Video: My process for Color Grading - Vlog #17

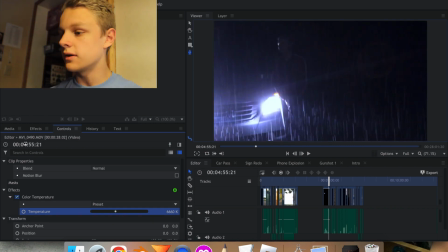3:51 It's nice to be able to have a bit of a color difference in the different shots,
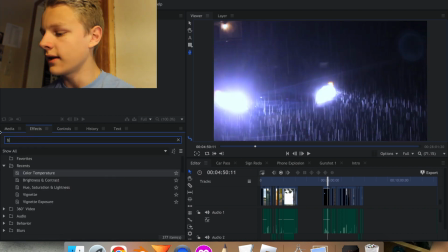3:57 so we can help that out by getting out the brightness and contrast effect and dragging that in and upping contrast to 15.
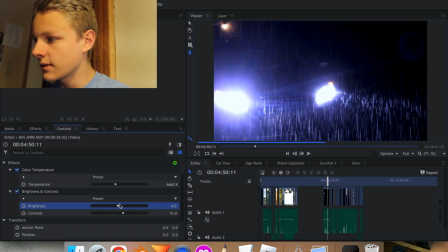4:10 Bring the brightness up too much, it gets grainy. You can see all the grain.
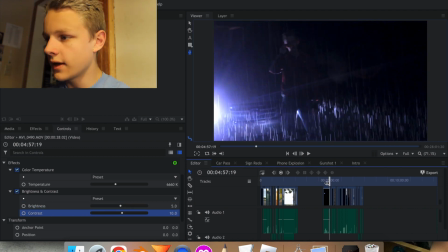4:15 So you want to keep it pretty low. So then we want that color difference. So we're going to want blue and orange just to make it look like an action film.
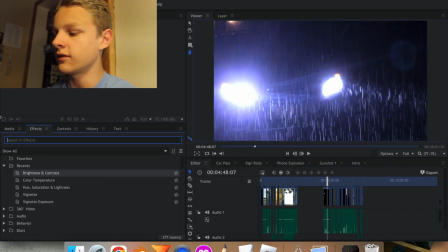4:27 What we can do is search hue, saturation, and lightness, drag it on, and then turn off color temp and brightness and contrast. And then we can just mess with this effect on its own. And this part is kind of just messing around with the settings.
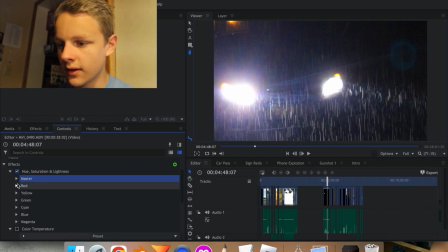4:43 So we can up saturation and see how that affects with the other effects on.
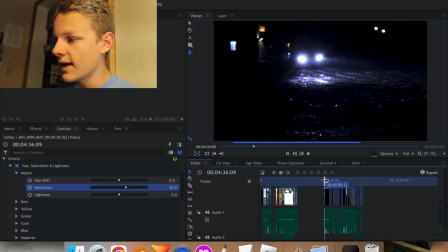4:50 And I'm trying to think of how we could add maybe a little bit of difference.
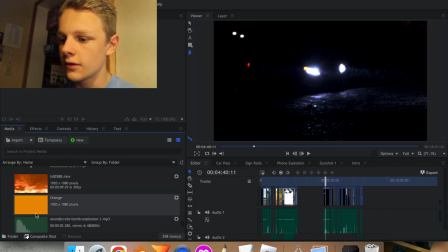4:54 And what I'm thinking is, I've got this plane, this orange plane here that I can drag out,
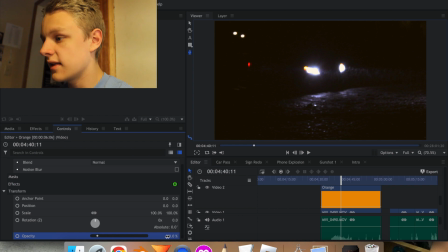5:02 change the opacity down to say 10 or even 5.
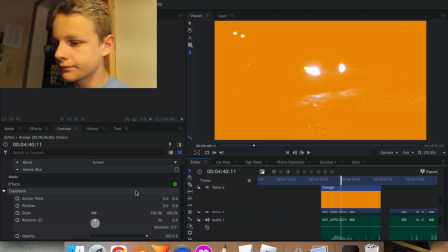5:07 So we'll do blend to screen then, and bring the opacity down to 5.
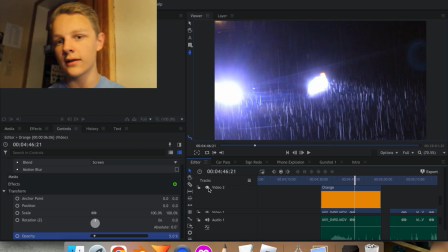5:14 And so that is affecting the outer edges. As you can see, if I'm turning it off and on, you can see that orange, so maybe bring it up a little bit more.
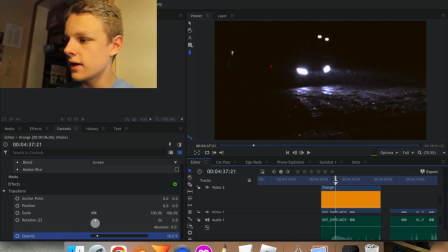5:29 And actually, we can have it fade in, because here it's way too orange, but here it looks good because it's contrasting with that blue.
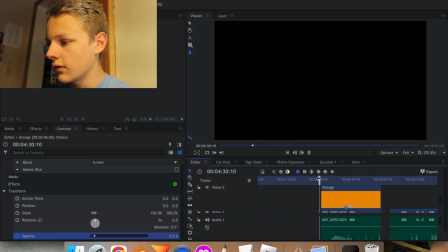5:38 But then here, we'll bring it back down to 5. And watch through that, see if it's any good.
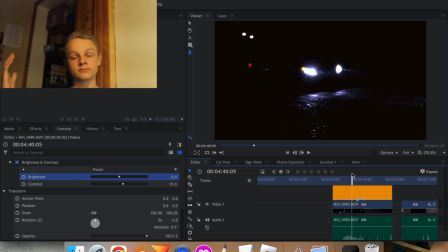5:45 Okay, and so then, that's it. That's our finished shot. Yeah, so our finished shot looks pretty good, I think, with the different contrasts with the orange and the blue, and the silhouettes and lens flares, and yeah, definitely one of the better shots in Mission Impossible so far. And so then here's a look at what it looks like with music and sound design and all that. This isn't what it's going to be sounding like in the final film. I mean, I'm not sure, but yeah, here's a look at that.